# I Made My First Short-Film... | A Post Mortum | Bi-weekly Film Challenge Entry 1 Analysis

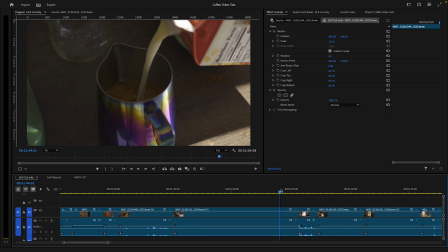(12:29)
back. Start to pour syrup, pour milk. This shot ends up pretty long because of how long it takes me to pour the milk. But I just loved the way that the highlights look on the cup after it comes away.
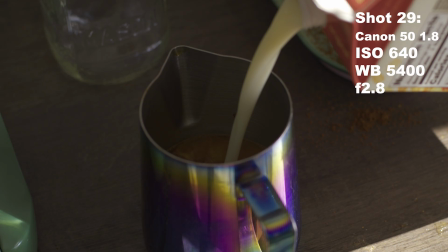(12:43)
And so I just left that shot there in its fullest because I just wanted that again.
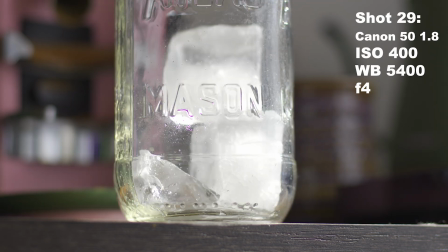(12:50)
So audio-based cut, direct on ice falling into jar. Kind of jarring, so to speak. Was it on purpose? I don't know.
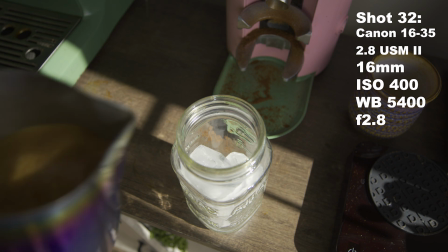(13:06)
The highlights are really pouring in through the window.
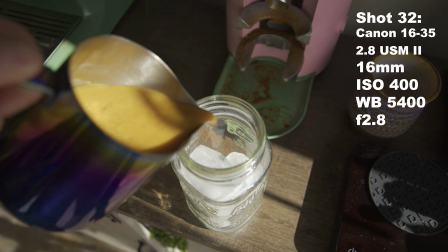(13:09)
It just starts this spotlight of sunlight that's just beaming in, and just everything was just looking so dreamy and nice.
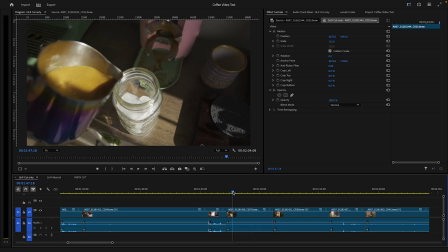(13:15)
And this overhead shot of me pouring, that's the 16 again. Just kind of giving a little variety here. And if I had pre-planned this a little better, chose my focal lengths ahead of time, I would have probably been peppering this in a little more deliberately. Specifically when I'm repeating the grinder stuff,
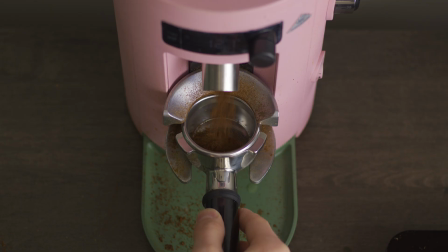(13:33)
that would have been pretty cool if I had taken those 2 tight grinder shots and switched to 16 there just to give it a little goofy feel.
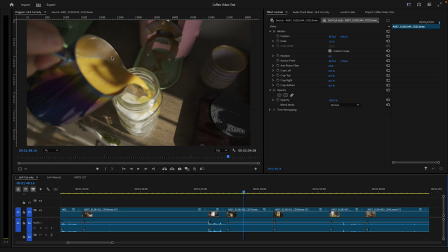(13:41)
This is complete dumb luck, but I really like the shadows of the teapot here in the latte. I just thought that was so cool. So pouring it into the cup, cut halfway through, cut some time out there of just me finishing the pour.
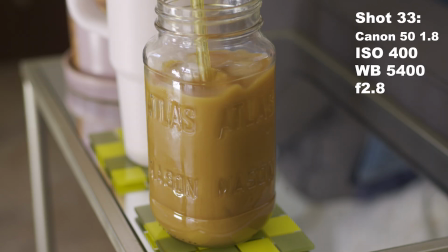(13:59)
3-step shot here. Place cup, place straw, grab it with hand.
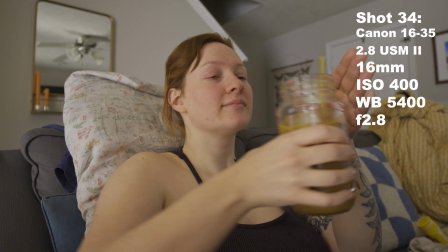(14:03)
Wanted that to be a distinct rhythm of 1, 2, 3. Over to her.
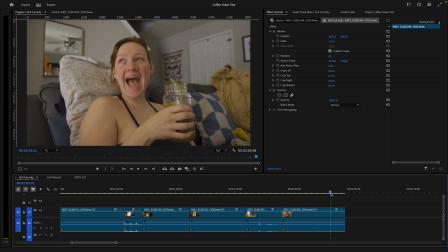(14:08)
This is another 16 millimeter shot, just a goofy shot of her. And this is where it all culminates. So corny ending. Little So that was the shot-by-shot reviewing of the cuts. Now on to the film scoring.
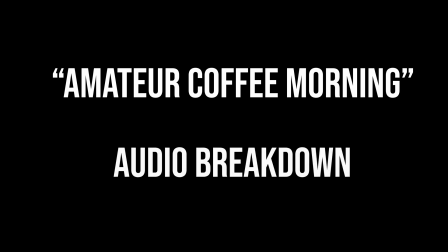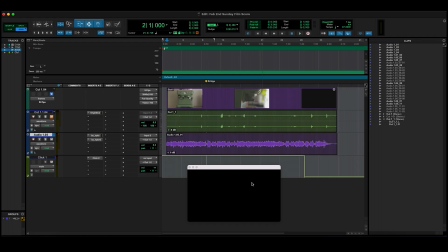(14:30)
All right, y'all, here is a quick analysis of what I did audio-wise for the short film. This will include Foley and scoring. So the Foley aspect was pretty straightforward.
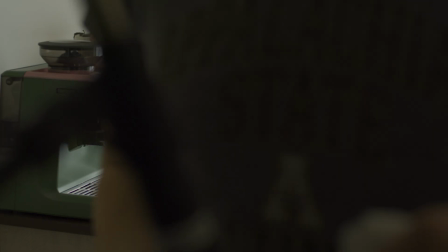(14:42)
I recorded everything on site. I just brought everything into Pro Tools.
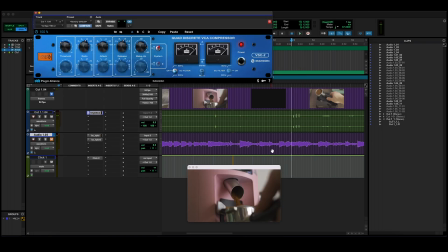(14:48)
And I did some pretty egregious limiting on them with the Vertigo VSC2 from Brainworks.
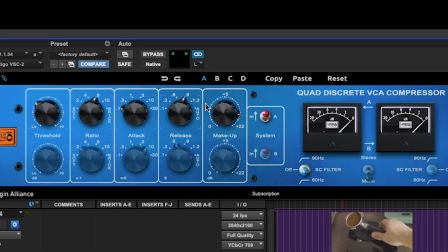(14:57)
8-to-1 ratio, quick attack, slow release, just be very aggressive with transients to get everything lifted up so we have nice and punchy sound effects.
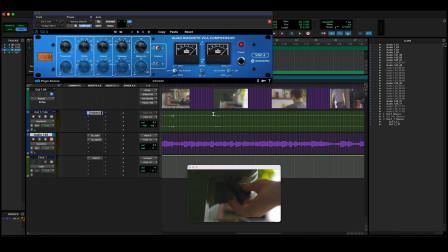(15:07)
Everything I recorded was with an SM57 on a short mic stand and put it as close to the source as possible, slightly out of frame.
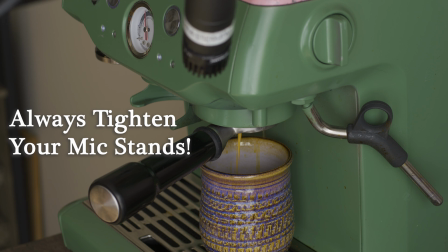(15:16)
So that one was pretty straightforward.
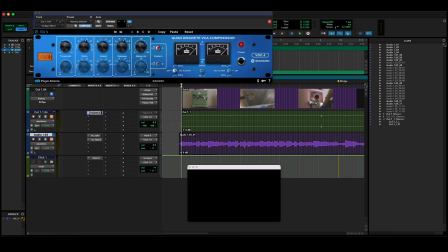(15:18)
But when it came to the music, my tactic was to bring everything here into Pro Tools and play along with the cut. So I had the cut completely finished when I started putting the music in because I didn't want to cut to the beat, so to speak.
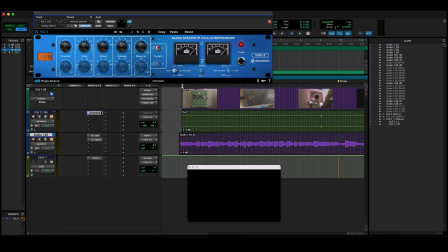(15:33)
I wanted the cut to have its own sort of rhythm and then have some moments where I'm catering the music to the actual video, which I hear is a good thing. Share your opinions on that if you like in the comments. I had this piece pre-canned.
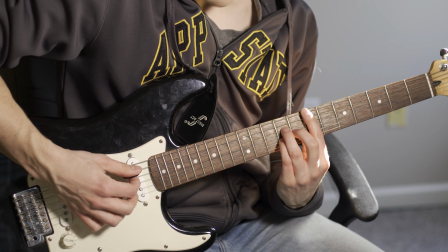(15:47)
It's a guitar piece, just a simple A and B section going on.
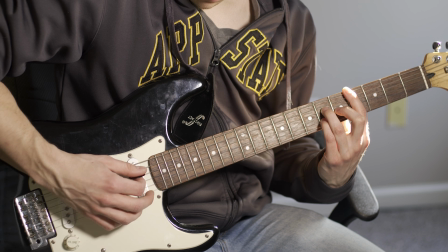(15:53)
I played it through once along with the video, just at whatever speed felt comfortable, no click track, and just saw how everything lined up.
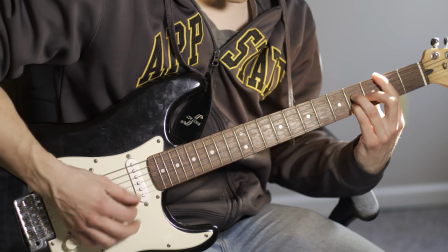(16:01)
And I found, as I played through,
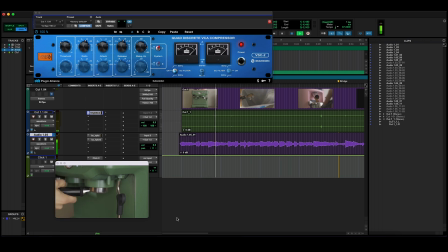(16:08)
this tempo kind of felt right in the moment.
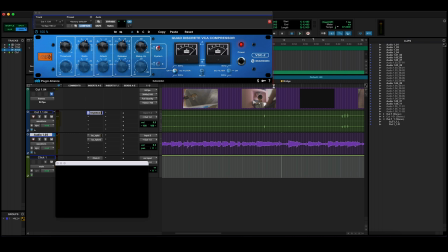(16:11)
And the one moment that I wanted specifically catered to a beat was the beginning of the B section.
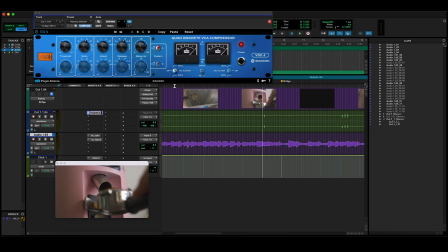(16:19)
So we have our A section.